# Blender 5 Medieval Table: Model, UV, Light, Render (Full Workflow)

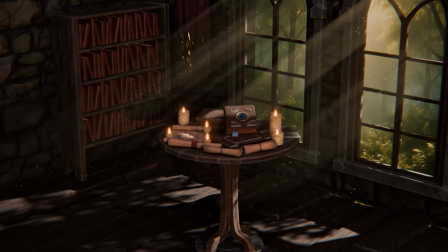0:00 What if you could build a complete medieval interior in Blender 5,
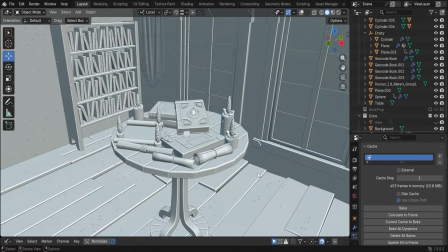0:04 centered around the hero prop desk, presented in a richly lit, dusty atmosphere?
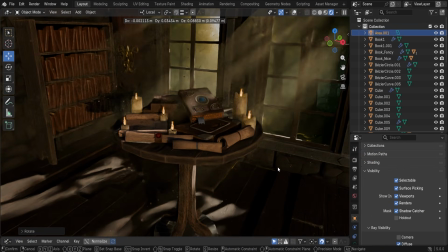0:14 Hey, I'm Luke, and in Blender 3D Model Medieval Researcher's Desk,
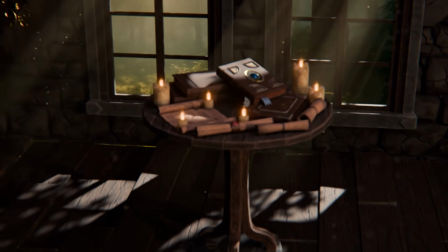0:19 I'll guide you through building a full indoor medieval workspace from start to finish,
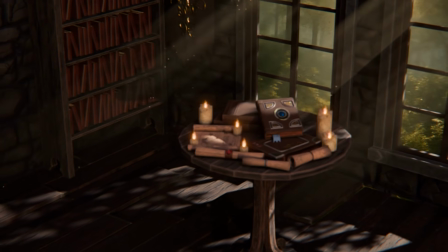0:24 using Blender 5's updating modeling tools, UV workflows, lighting, and compositing.
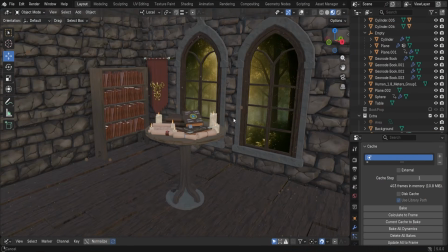0:30 This course is built around a clear goal, an interior setup that feels like a real space with history.
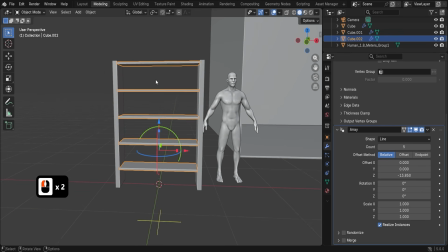0:37 We start by building the background props and interior elements to warm up your modeling skills.
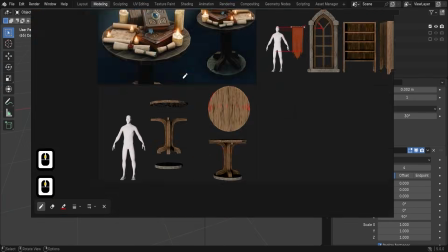0:43 Then we move on to the hero prop desk, packing it with books, scrolls, candles,
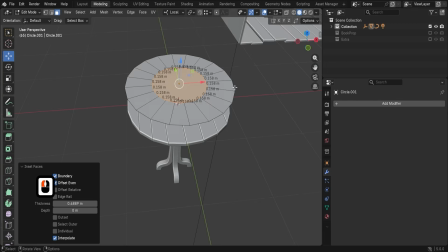0:49 and research items, and finally stage everything so the whole room supports the story.
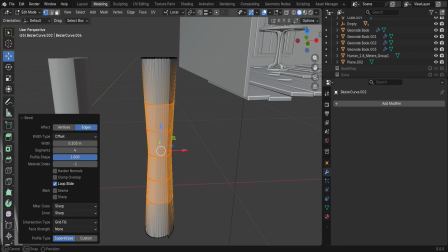0:55 We'll take advantage of the newest toolset, like updated array features for structural and radial symmetry,
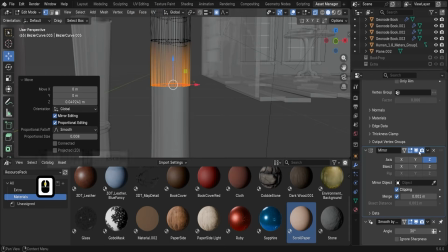1:02 improved boolean workflows for wall cutouts, and even curve to tube modifier for generating geometry with UVs already in mind.
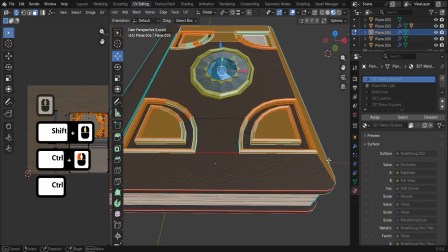1:11 Then we unwrap like a pro, so the grain flows exactly in the right direction.
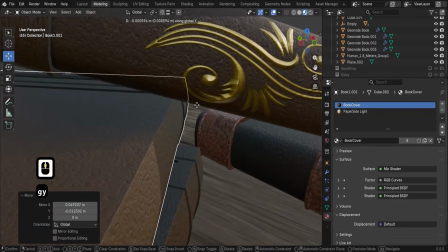1:18 We'll apply the included production-ready shaders for wood, stone, wax, and fabric.
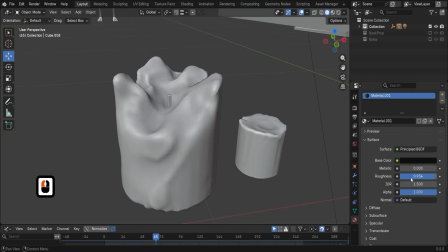1:24 Then tweak them for the exact look that we want, including realistic candle wax with subsurface scattering.
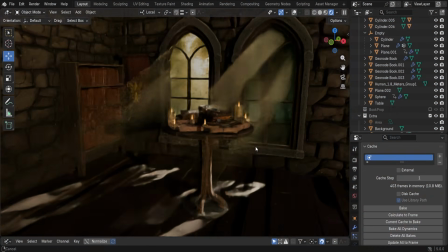1:31 You'll still get all the storytelling details in place: books, scrolls, rope ties, seal stamps,
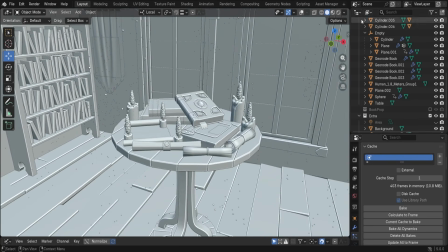1:37 projected decals, so you can use the same decal workflow across multiple props without rebuilding anything from scratch.
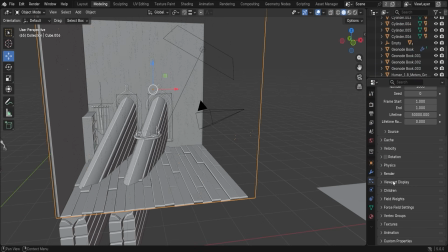1:44 But then we push the scene into that alive category.
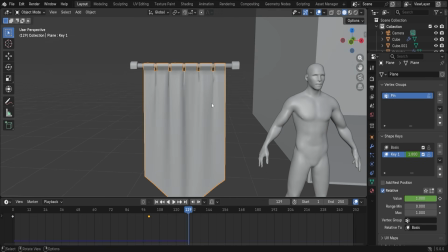1:48 For the hanging flag, we set up a clean cloth simulation with weight painted across areas so the top stays anchored,
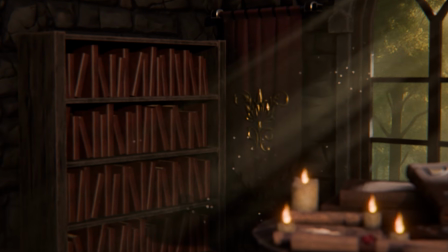1:54 and the subtle breeze motion gives the room just enough life without looking floaty or over animated.
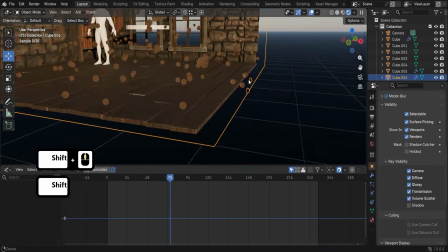2:02 Now we lock in the signature look, that aged, dusty interior atmosphere.
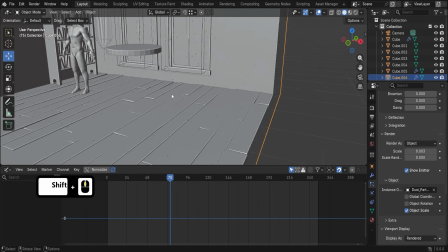2:07 We build a dust particle system that actually moves, slow drift,
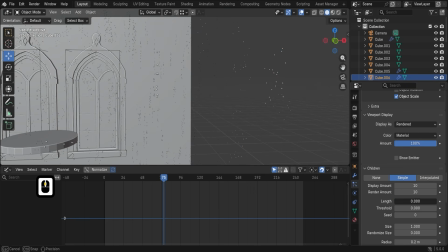2:12 subtle variation, and natural motion, so the air feels thick and lived in.
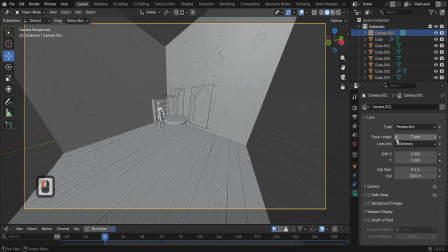2:18 And we use child particles where it makes sense, so it stays performant while still reading on camera.
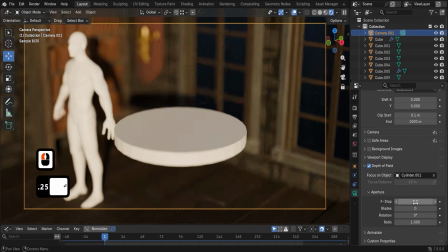2:27 Then we combine that dust motion with volumetrics and lighting,
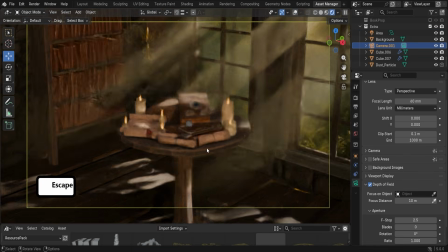2:32 so the particles catch highlights and the room gets those soft cinematic rays. But the real trick is how we add detail to the light.
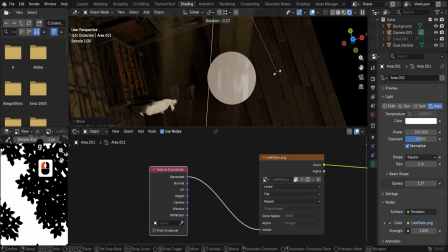2:41 We use a light mask to break up the sky as if tree branches outside are partially blocking it,
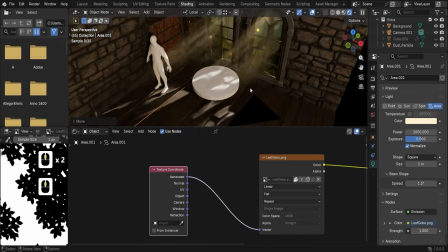2:49 creating that uneven natural shadow pattern that instantly makes the scene feel real.
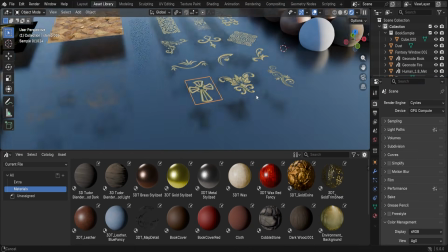2:54 And because you're not left guessing, the course resources include the kind of mask shaders that support this look,
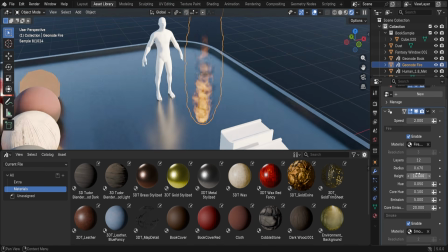3:02 so you can focus on dialing in the mood and composition, not reinventing technical setups.
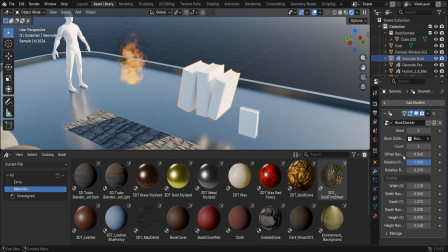3:08 To finish, we frame the shot with cinematic composition and depth field, polish the balance across foreground, midground,
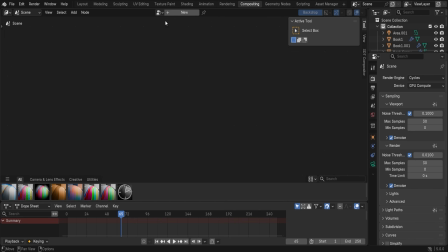3:16 background, and render the final scene.
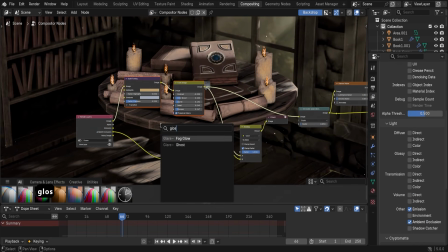3:20 You'll also get an in-depth look on Blender's compositor workflow, adding subtle noise, chromatic aberration,
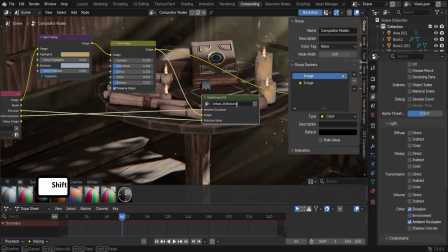3:26 color balancing, and saving reusable composite presets for future Blender 5 interiors.
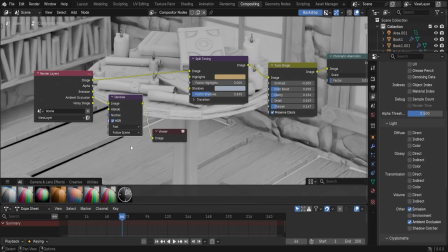3:33 If you want a repeatable workflow for building interior environments, where the hero prop reads instantly,
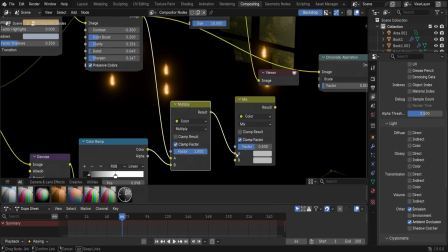3:39 the background supports the story, and the lighting sells the mood, this course is built exactly for that.
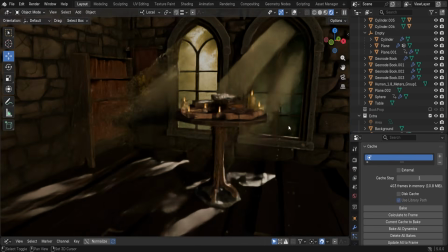3:46 So join now and let's build your medieval researcher's workplace in Blender 5 step by step.
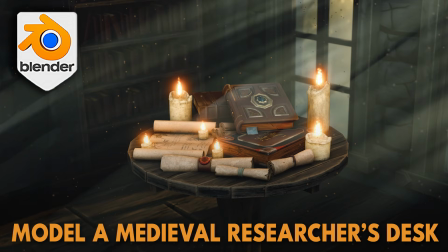3:52 My name is Luke and I'll be seeing you in the course. Happy modeling, everyone!